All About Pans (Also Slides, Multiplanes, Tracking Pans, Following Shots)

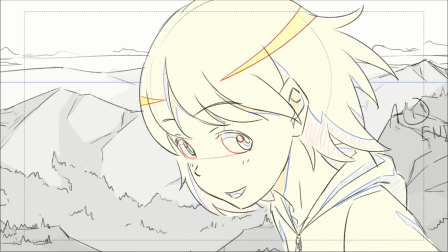[4:07]
The addition of the pan gives the scene more visual interest and can be
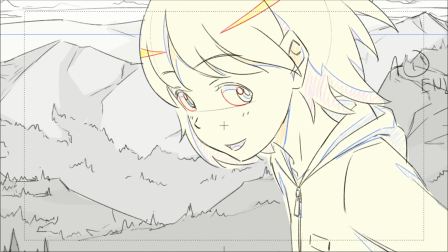[4:12]
used to really add dynamism to a scene when otherwise there is little happening in it. We can fine-tune this. Right now the speed is linear, it's all the same.
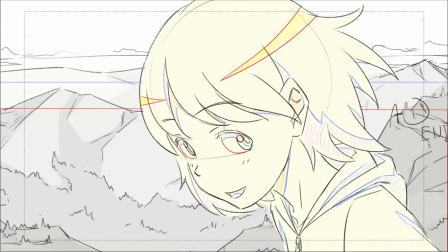[4:22]
We can add an ease to the end using what is called a fairing in the anime industry.
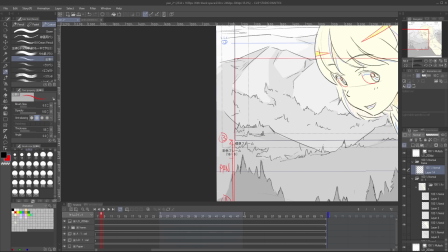[4:27]
Let's take our diagram and set a point for where we want the camera move to start slowing down.
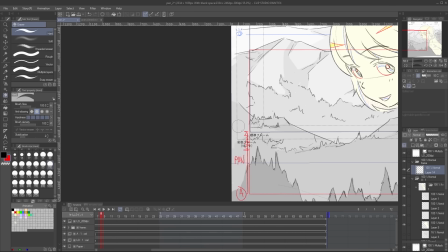[4:33]
And then we add this little squiggly symbol. Let's also rename our pan positions into A, B, and C respectively.
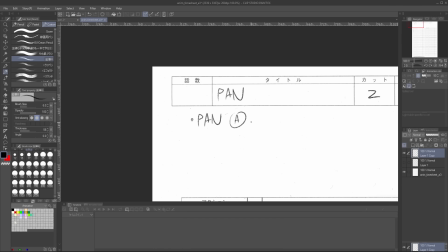[4:42]
We also need to fix up our timesheet a bit. Pan ABC in the memo, and our camera work column too.
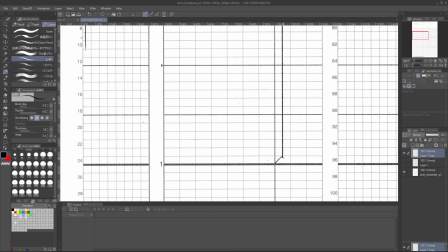[4:51]
Let's make this camera move shorter, only 24 frames long, and we'll have the B position be reached at around frame 6.
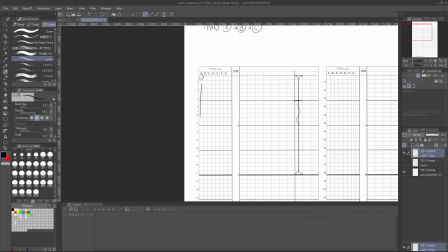[4:59]
Don't forget that squiggly line and label everything.
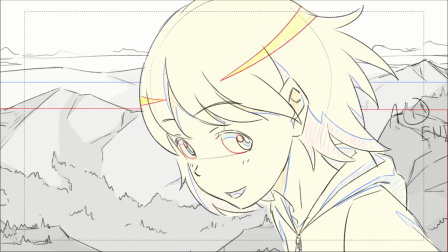[5:07]
Now we can play it back. This way, really fast pans won't look janky when they stop.
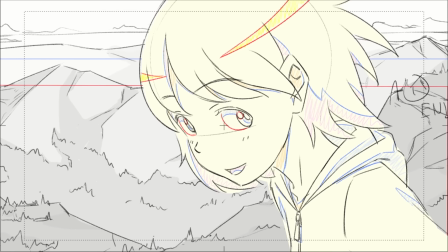[5:14]
And there's obviously a lot of other uses for this too, so play around.
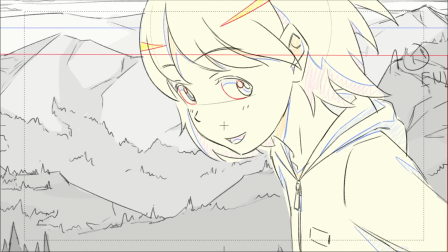[5:19]
If you really need more control, we can set the position of the camera frame by frame.
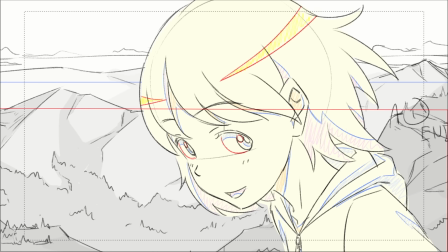[5:24]
This is sometimes called a Memori Pan in the industry, but every studio kind of uses their own lexicon to describe camera work, so there are some variations.
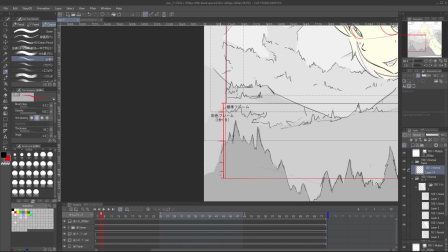[5:33]
Draw a notch for every frame you want the camera to stop at, and label it a number.
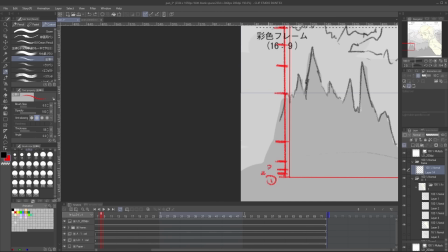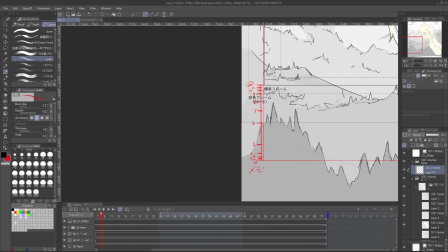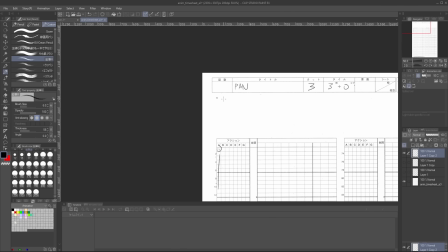[5:50]
Now we go back into our timesheet and make some changes.
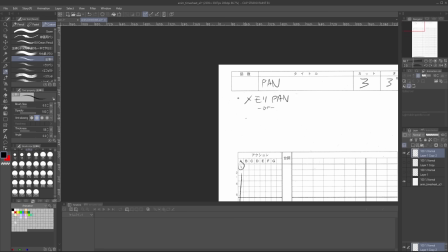[5:53]
In the memo, write Memori Pan, or just Pan I guess, depending on who your employer is, and note the numbers for the first and last positions.
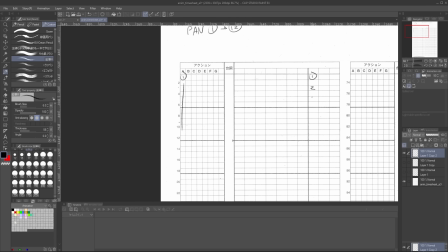[6:01]
And in our camera work column, draw out and time the numbered frame positions. Our pan will be on 2s, which Memori Pans lets us do, and is useful in certain situations. I label it Memori Pan and write 2K, meaning on 2s.
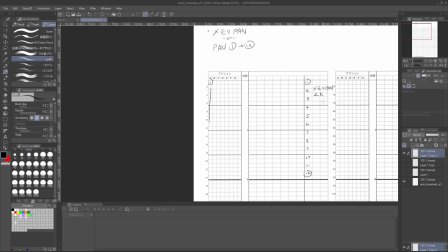[6:18]
It's a Japanese thing. Let's play it back.
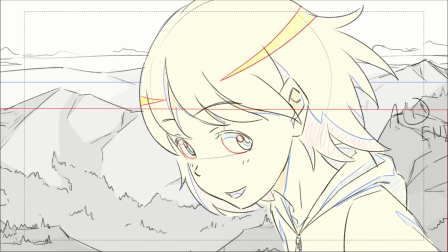When you only want to move a single subject, either an animation cell layer or an underlay overlay background element,
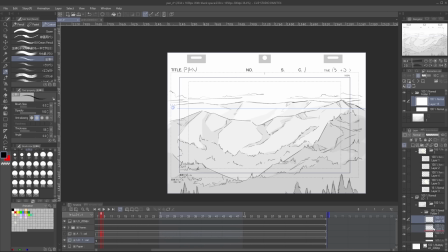[6:34]
which is called a book in the Japanese animation industry, we use a slide.
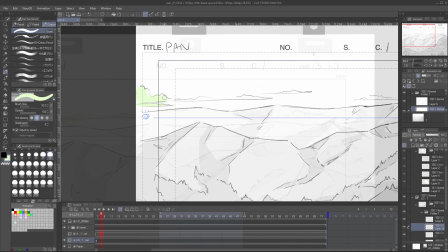[6:39]
For example, we can separate the cloud layer into an underlay book layer by coloring and labeling it.
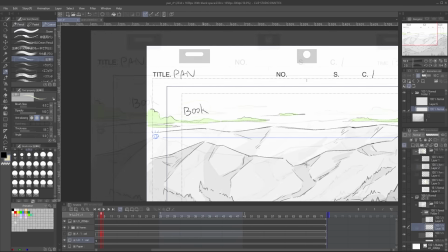[6:45]
And then we slide it to make it look like it's slowly moving through the sky.
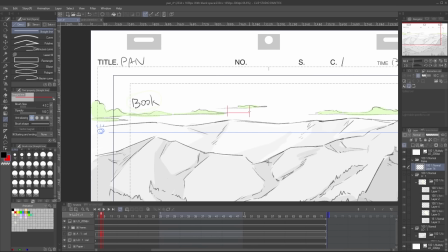[6:50]
We set the start and end of the movement and label it, book slide 1 to 2.
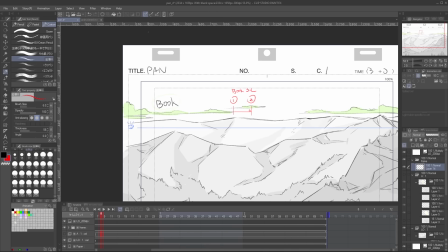[6:56]
You can label it with either numbers or, if you can, use Japanese katakana to make it easier to differentiate from all the other types of camera work.
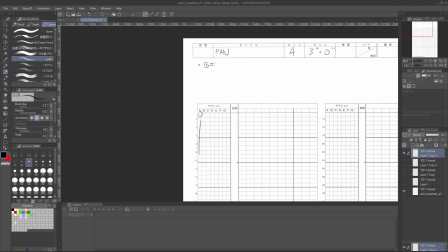[7:05]
Let's go to our timesheet and add our slide. It's not too different from the pan.
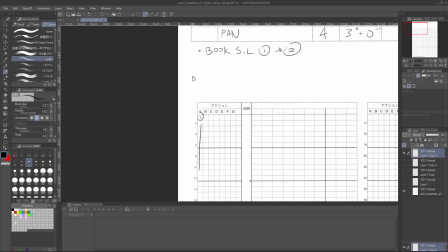[7:11]
Write the memo, book slide 1 to 2, and the similar diagram in our camera work column.
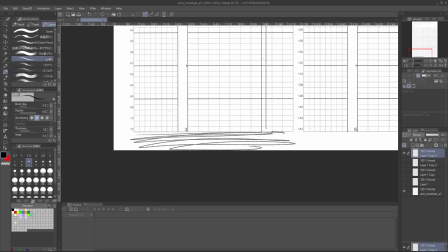[7:17]
Set the start, draw the line for the duration of the slide, which is the whole 3 seconds, and label it.
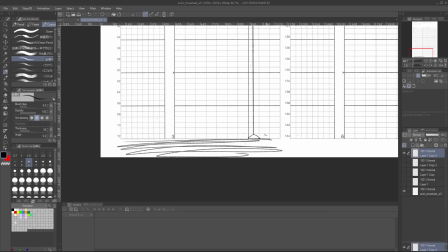[7:24]
Write a little note, book slide 1 to 2, and you're golden.
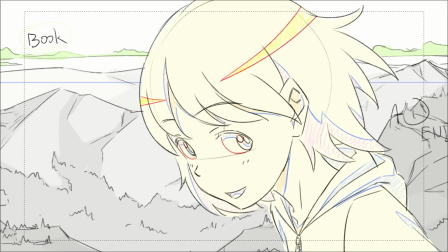[7:32]
Let's check it out.
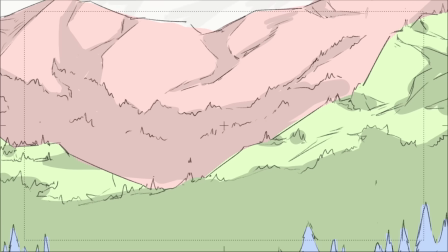[7:39]
Now, when we combine our pan and slide together, we create a sort of parallaxing effect.
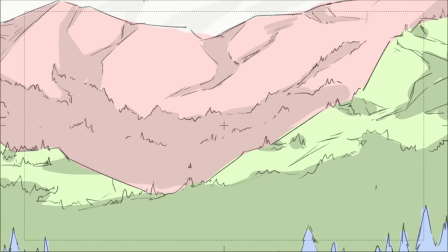[7:45]
This is called the Micchaku pan in the anime industry, and you can also call it the Multiplane Pan, like the old Disney guys.
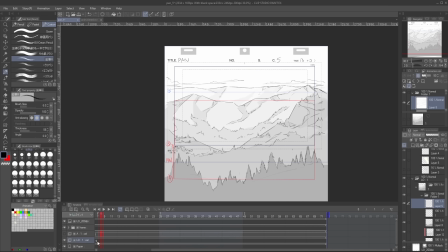[7:52]
Here, we have our old original pan, but we'll remove the character layer for simplicity.
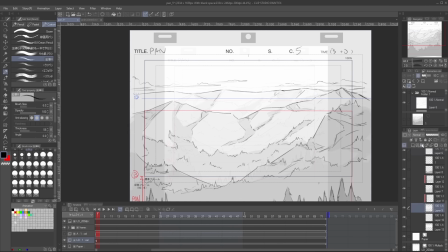[7:57]
This will be a BG-only shot. Then we have to separate our background into underlay and overlay book elements.
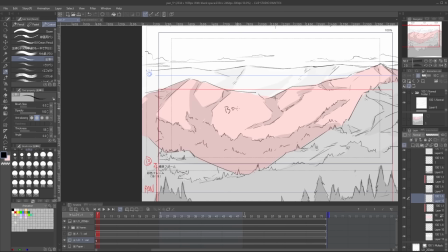[8:04]
I think I'll have the tree layer and the front 2 mountain ranges split into books 1 to 3, with the higher number being closer to the camera.
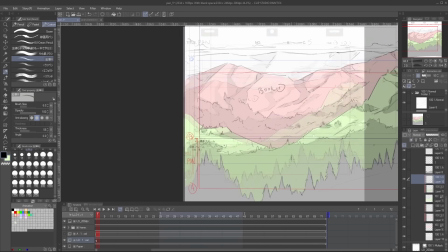[8:14]
Give them a color and label them.